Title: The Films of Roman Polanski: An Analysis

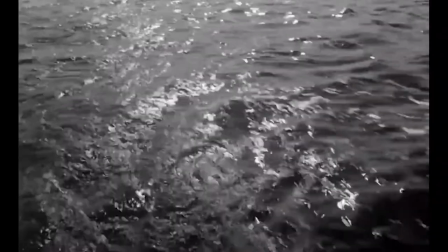488s
At many points, the film mirrors, consciously or otherwise, the shock of La Ventura, 1960, by turning the ocean into a place of isolation and deceit.
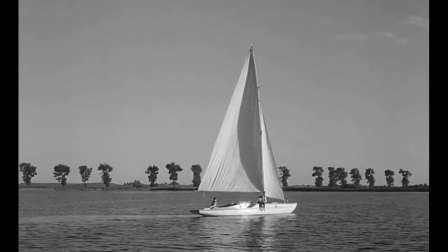498s
Both films have vital beats where the character goes missing in the ocean.
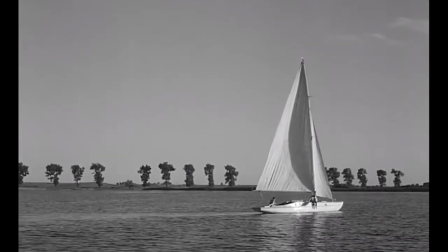502s
Like Antonioni, Polanski successfully realizes a very specific kind of desperation that comes over the characters as they try to search for the missing person,
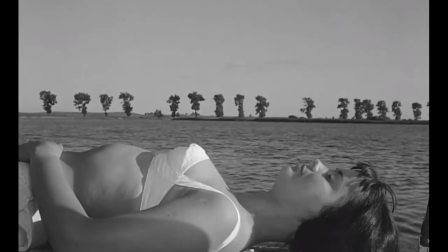510s
the sea adding a whole new dimension for the body to disappear into. Missing people will come back again in several of Polanski's films.
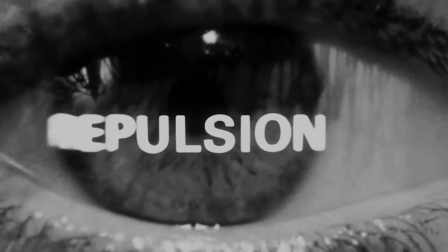520s
Repulsion from 1965 immediately shows a vast technical improvement over Knife in the Water,
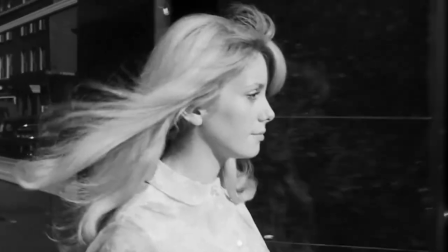527s
due to a higher budget and likely also since they could now shoot on dry land rather than the middle of the sea.
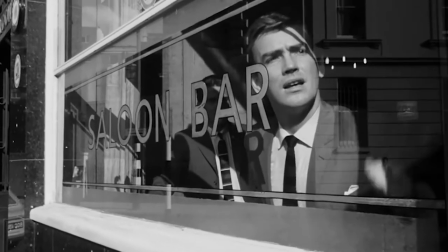534s
Despite this, it can often feel as if we are still adrift in the middle of a violent ocean, the mind of Catherine Deneuve's protagonist, Carol.
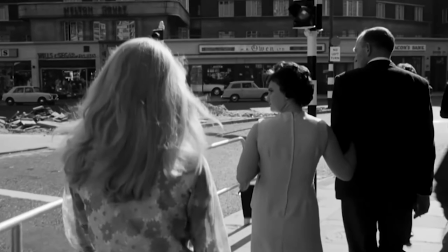542s
Polanski's most intensely distressing film, a suffocating atmosphere is built from Carol up.
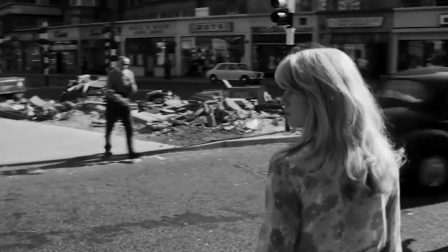548s
Like Cassavetes' A Woman Under the Influence, the world itself seems to reflect what we can see from the character's subjective perspective.
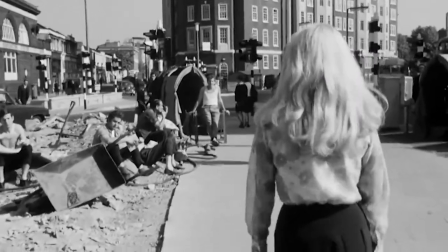556s
This is made very literal in the nightmare scenes where Carol is raped by imaginary men and groped by arms in the walls,
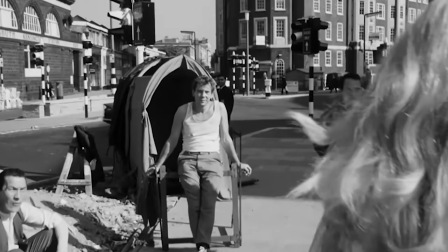563s
but also implied through the black and white London and is reduced to its grossest and shabbiest areas.
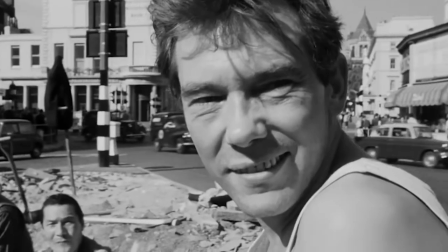569s
She walks repeatedly through a section of street covered in piles of dusty bricks and never-ending roadworks.
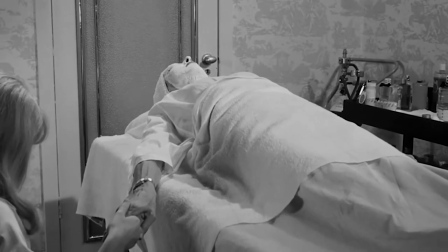576s
The plot is again simple, but it matters less, as the plot is used to probe deeply into Carol and how she responds to different situations.
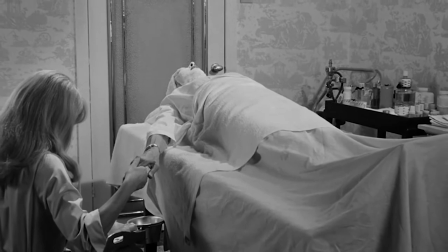585s
On the surface, Carol seems to be a disassociated toddler-turned-adult.
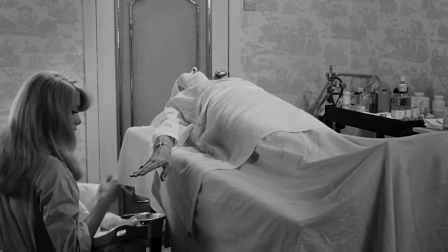590s
At the beginning of the film, she is able to do extremely simple tasks, like painting the nails of elite women at a salon,
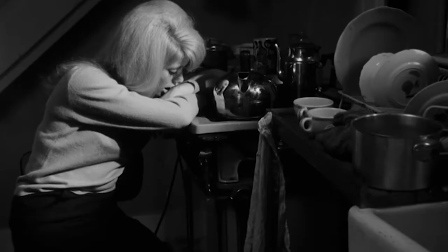596s
she also seems able to communicate to a basic level. There is clearly something a little off about her, as if she is constantly distracted.
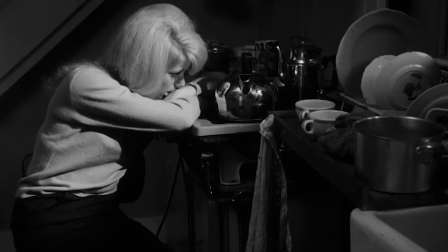606s
This unravels totally as soon as Carol's more down-to-earth sister leaves for a holiday with her boyfriend.
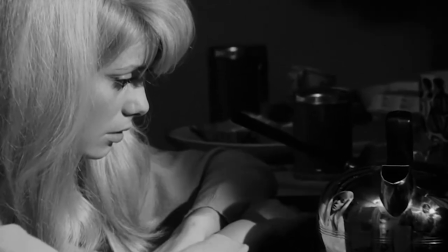612s
This feeling of distraction reveals itself to be a kind of deep-seated sexual trauma.
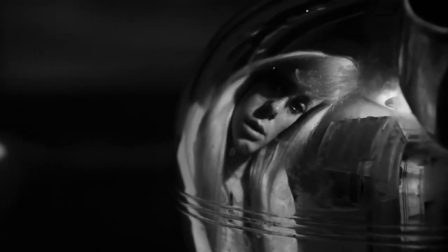618s
The last frame of the film shows a broken photograph featuring Carol as a child staring hatefully at a man, presumably her father.
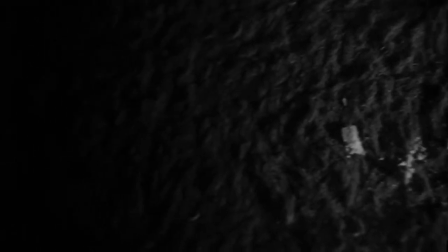626s
While this is often called an open-ending, it seems obvious to me that the implication here is that Carol was sexually abused by her father.
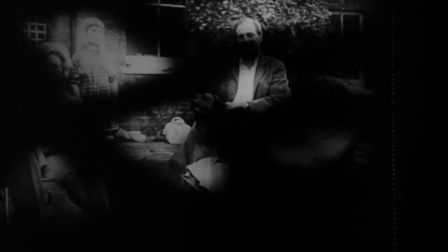633s
Her trauma is clearly sexual in nature, implying a history of sex abuse, which when combined with her phobia of men means this likely happened in childhood.
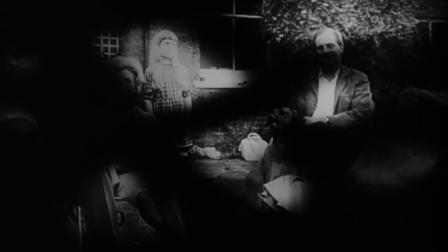643s
But most importantly, a director is detailed as Polanski wouldn't end the film on a meaningless photograph. on.
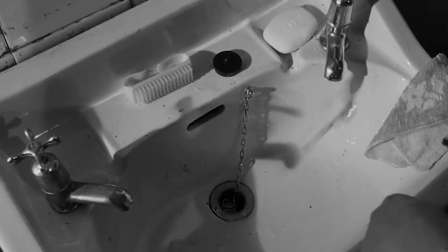649s
The biggest issue the film faces is in its own conception.
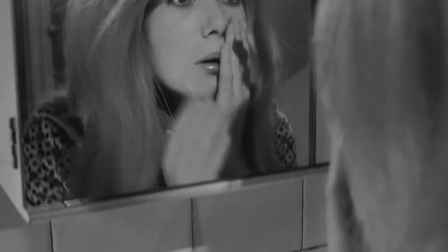652s
The whole film is an armchair psychology analysis of a woman by a man and is rendered in exploitative terms.
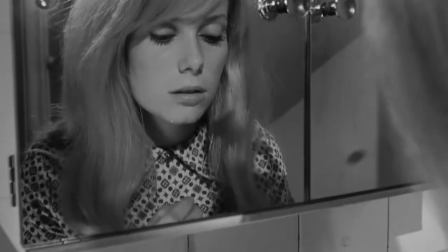660s
This is countered through the extent that Carol as a character is a collaboration between Polanski and
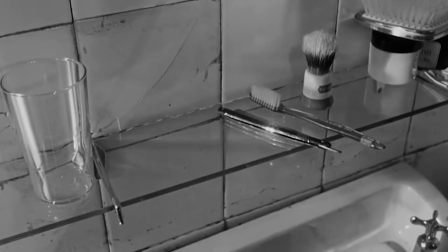665s
Catherine Deneuve who gives the first truly incredible performance in a Polanski picture.
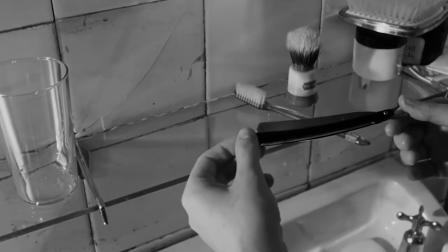671s
A character who is defined more through inaction than action, she gives a performance that reminds me of Monica Cavite in Red Desert,
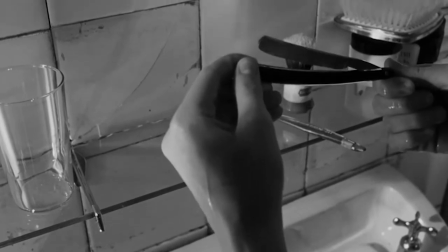678s
a woman who seems magnetically repelled from the world around her,
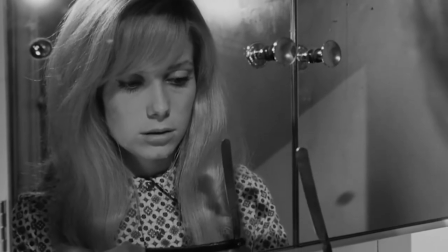682s
sliding and shifting like a person with a fever trying to get comfortable under hot bedsheets,
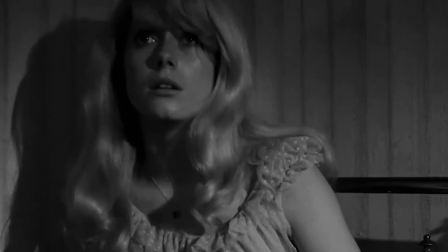688s
another similarity to Antonioni's work. The nightmarish rape scenes are certainly distressing, which is exactly their point.
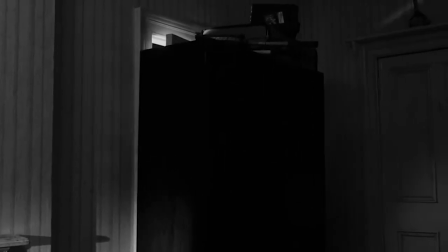696s
By committing to show the world from her perspective, her nightmares must be rendered in full terror.
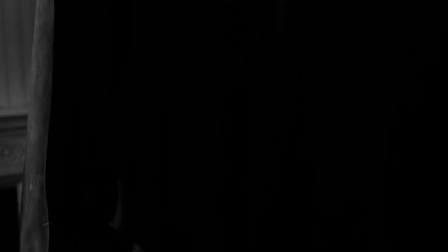701s
There's no erotic pleasure in these sequences either. The men are ugly, there is no nudity, and the sound is distressing.
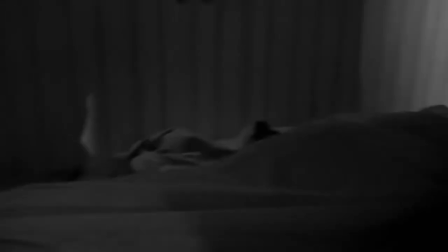708s
They happen abruptly and without build-up, acting as a sickening jump scare.
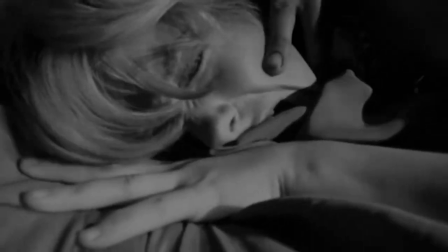714s
All of this makes the film sound difficult to sit through, but there is also an undercurrent of dark humour to many scenes.
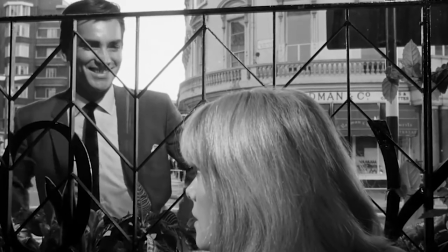721s
Carol is hounded down by Colin, who seems respectable and friendly to begin with, and injects some warmth into the story, and the potential of a happy ending.
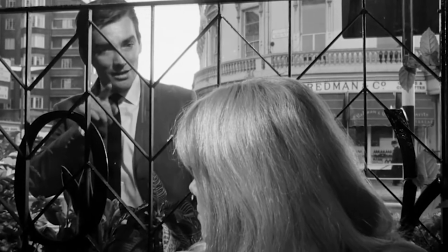730s
Unfortunately, as in a knife in the water, the audience begins to resent Colin.